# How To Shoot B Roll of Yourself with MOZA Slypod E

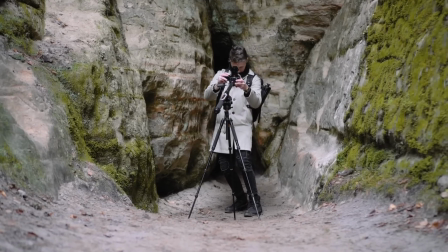27s
So yeah, MOZA just sent us one of their recent products, which is the Slypod E. What exactly is this thing?
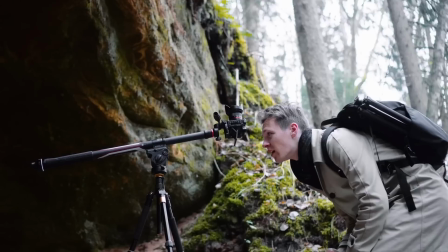33s
Well, you can make it out from the name itself, Sly coming from a slider and pod from a monopod.
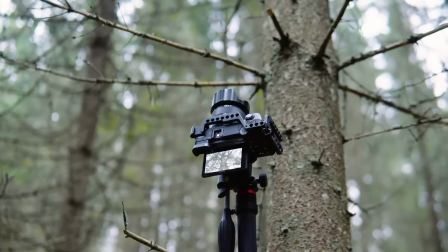39s
Plus, it's motorized, and MOZA says that it's the world's first 2-in-1 slider / monopod.
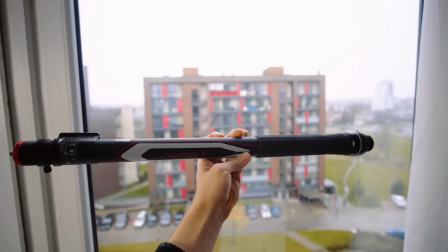44s
Okay, but fancy titles aside, how does this thing work and how good is it overall? First of all, why would anyone want a slider in 2020?
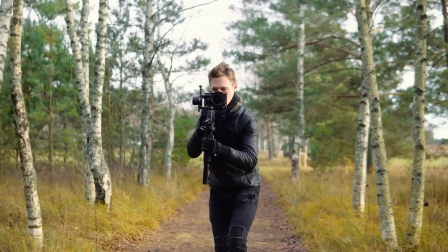52s
I'm asking this question because I believe gimbals have improved so much in the recent years that anyone could grab one and get a stable shot,
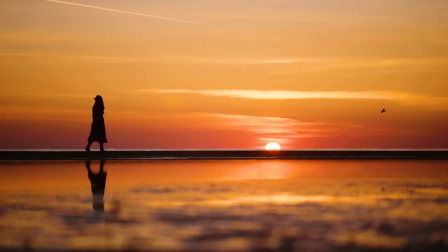58s
whether that's a quick orbiting shot, a tracking shot, or even a slow pan. But actually there are a couple of things that gimbals can't do, but a slider can.
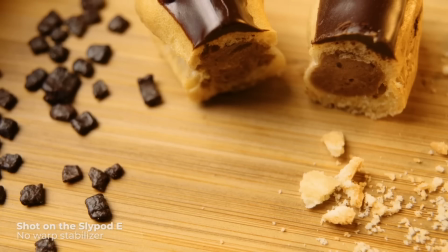67s
First is movement for macro shots, which is simply impossible to do with a gimbal, no matter how good your ninja walk is or how steady your hands are.
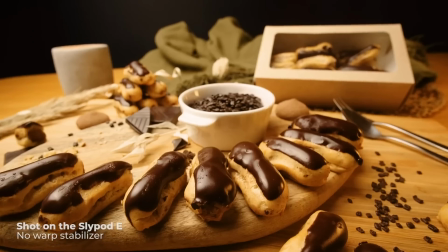74s
And as you can see right here, the Slypod can do those shots with ease.
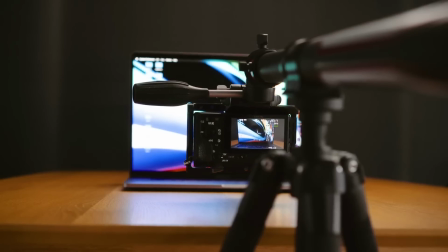78s
Also gonna mention that besides the terrible noise this thing makes, it is really solid.
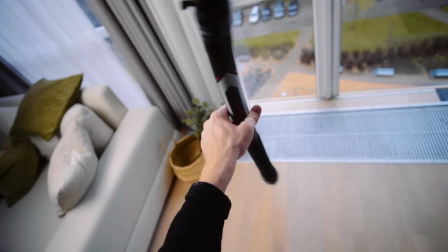84s
The build quality is excellent in my opinion, nothing rattles or jiggles around, it's really well built.
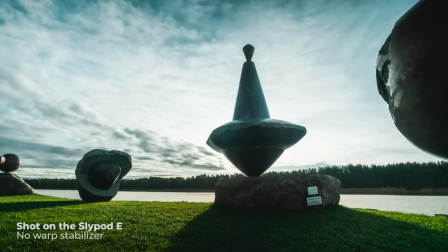89s
Second, with a motorized slider you can add movement to your time lapses, which might not seem like a big deal,
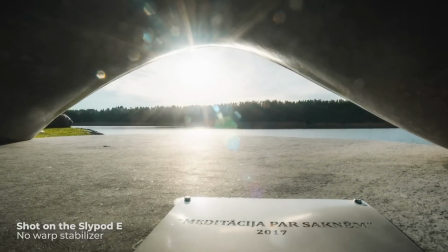95s
but if done right, it can bring your time lapses to the next level and give them a professional quality. It's so subtle, but at the same time so satisfying to watch. Now, I'm not saying that a slider shouldn't be used in a simple scenario like this,
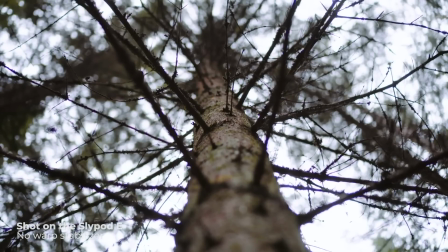108s
because this subtle movement can really change what the viewer is thinking and where he is paying attention.
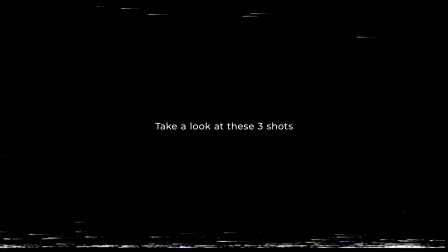113s
Take a look at these 3 shots.
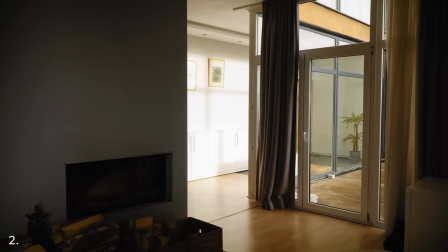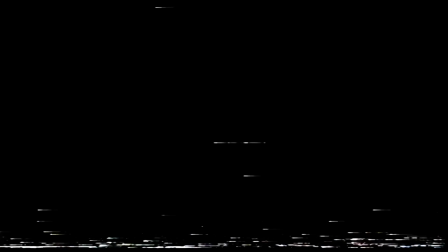124s
Now you might not even realize, but these shots are very different from each other.
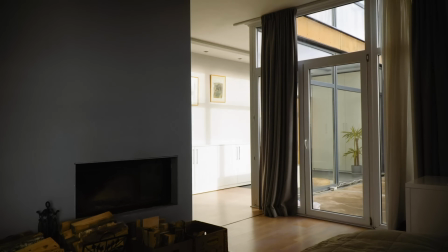129s
In this example, the tripod shot has no guidance where you should look. Like, which one is the main subject?
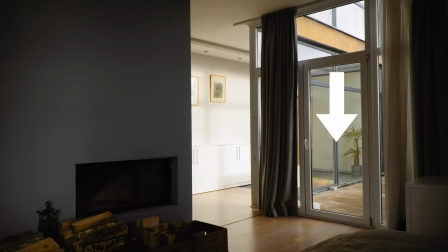134s
The fireplace, the corridor in front, or the window right here? The gimbal shot, on the other hand, feels like a tour.
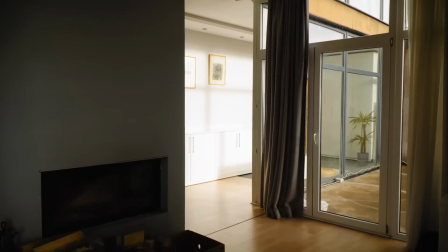140s
We are exploring this place, and that brings up a couple of questions for the viewer.
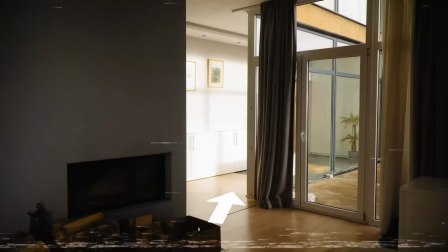144s
Will we go straight and explore the corridor, or go around this corner and see what's on the left?
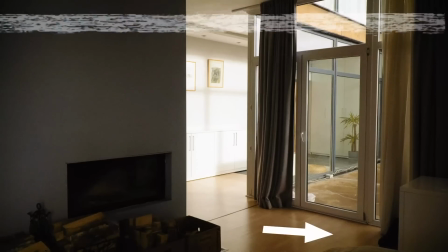149s
Or maybe we will suddenly pan to the right and check out this table. Now, with the slider shot, everything is clear.
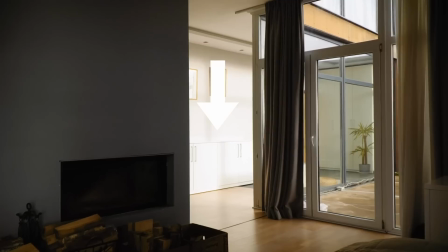157s
We know that this area is the main focus, and now we are not asking where, but what.
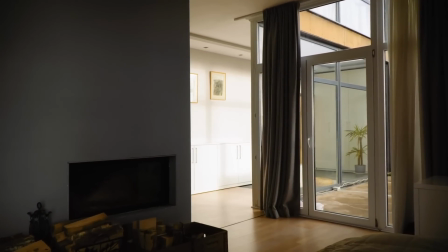162s
What is there? Is there something that we haven't noticed yet? Or is there something that we're gonna see in just a few moments?
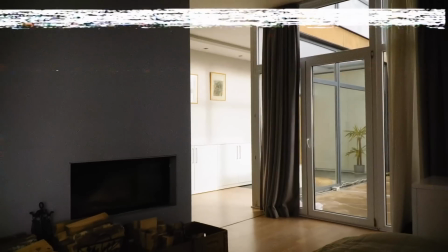168s
As you can see, the slider shot has the most mystery to it because it's slow-paced and doesn't rely on any gimmicks like fast,
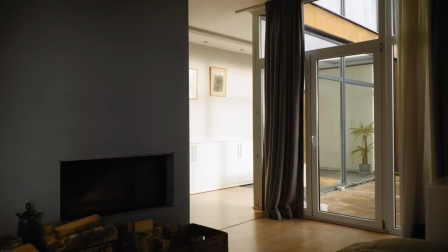175s
crazy camera movements, transitions, and that sort of thing. It brings up questions, creates mystery and tension, and I love that.
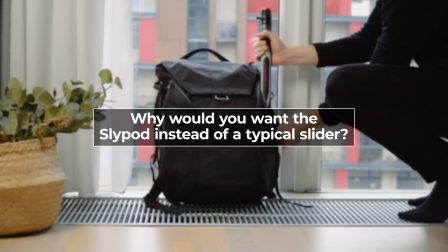182s
Next, why would you want a Slypod instead of a typical slider? Well, the main advantage of the Slypod is its size and weight.
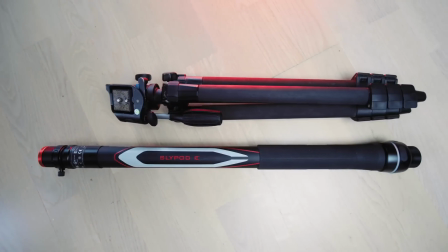188s
It's about the size of my tripod, making it travel friendly, so portability and mobility is really on point here.
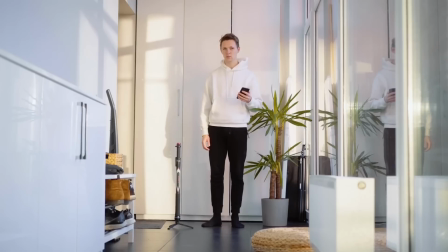195s
Then also being a monopod, although I wouldn't really call it like that since it's just like too short. But yeah, it can do 2 extra movements that you cannot do with a typical slider.
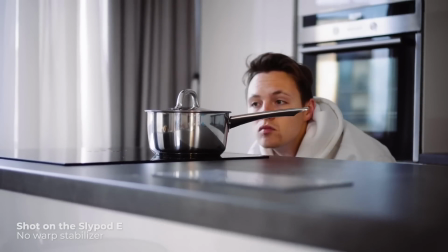204s
So you can do up and down movements like this, or point the camera down and make it slide forwards or backwards.
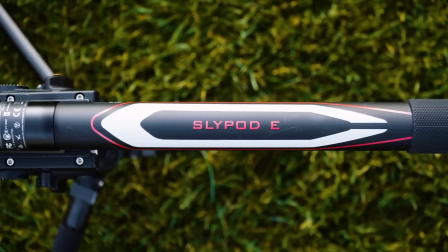211s
Nice. The design is probably my least favorite part about the Slypod because it looks too gamer-ish, like RGB lights, really.
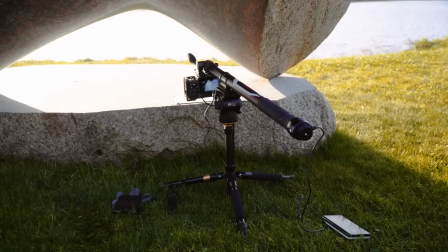218s
Of course, it's personal preference, but in my opinion, it just doesn't look like a professional tool.
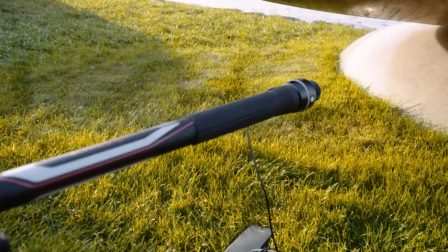223s
Now, the battery life is 2 hours, which is not amazing. However, you can plug a power bank and continue shooting.
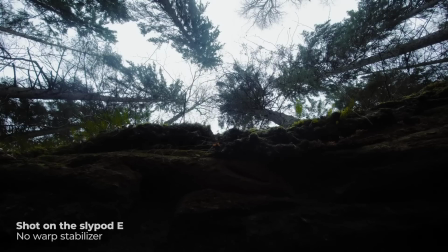229s
And when me and Gunders went to the woods to get all this footage, we used it quite intensively and sometimes left it idling for like 30 minutes straight.
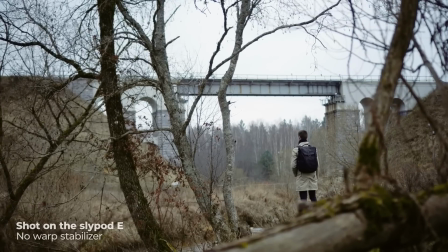236s
And after about 3 hours of shooting, ended up with 50% battery. So for me, the battery life is not an issue.
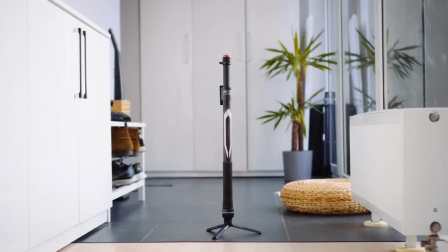242s
Now, the max payload is 4 kilograms for horizontal movements and 9 kilograms for vertical movements, which is quite nice.
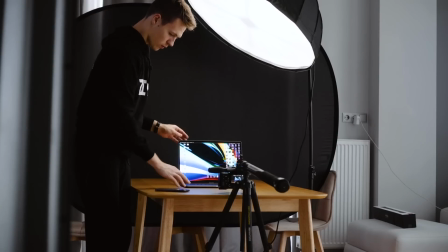248s
Now, the app which you can use to control the Slypod is actually really good. It's super simple and took me just a second to understand everything, and I usually hate using these apps.
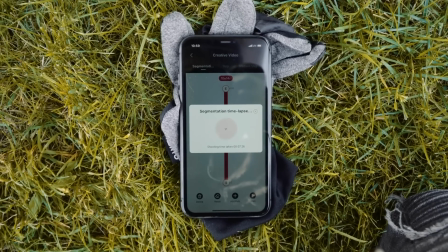258s
They really must be good in order for me to like it. But with this one, the only complaint I have is when you exit the app, 50% of the time it loses connection.
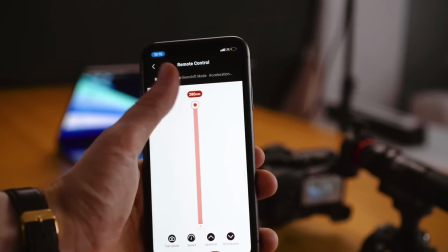266s
Anyway, you can drag this slider to go from point A to point B,
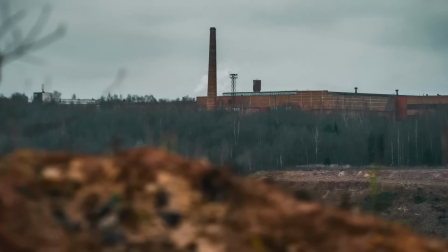270s
and you can even select the time it takes to complete a movement, which is super handy for time lapses.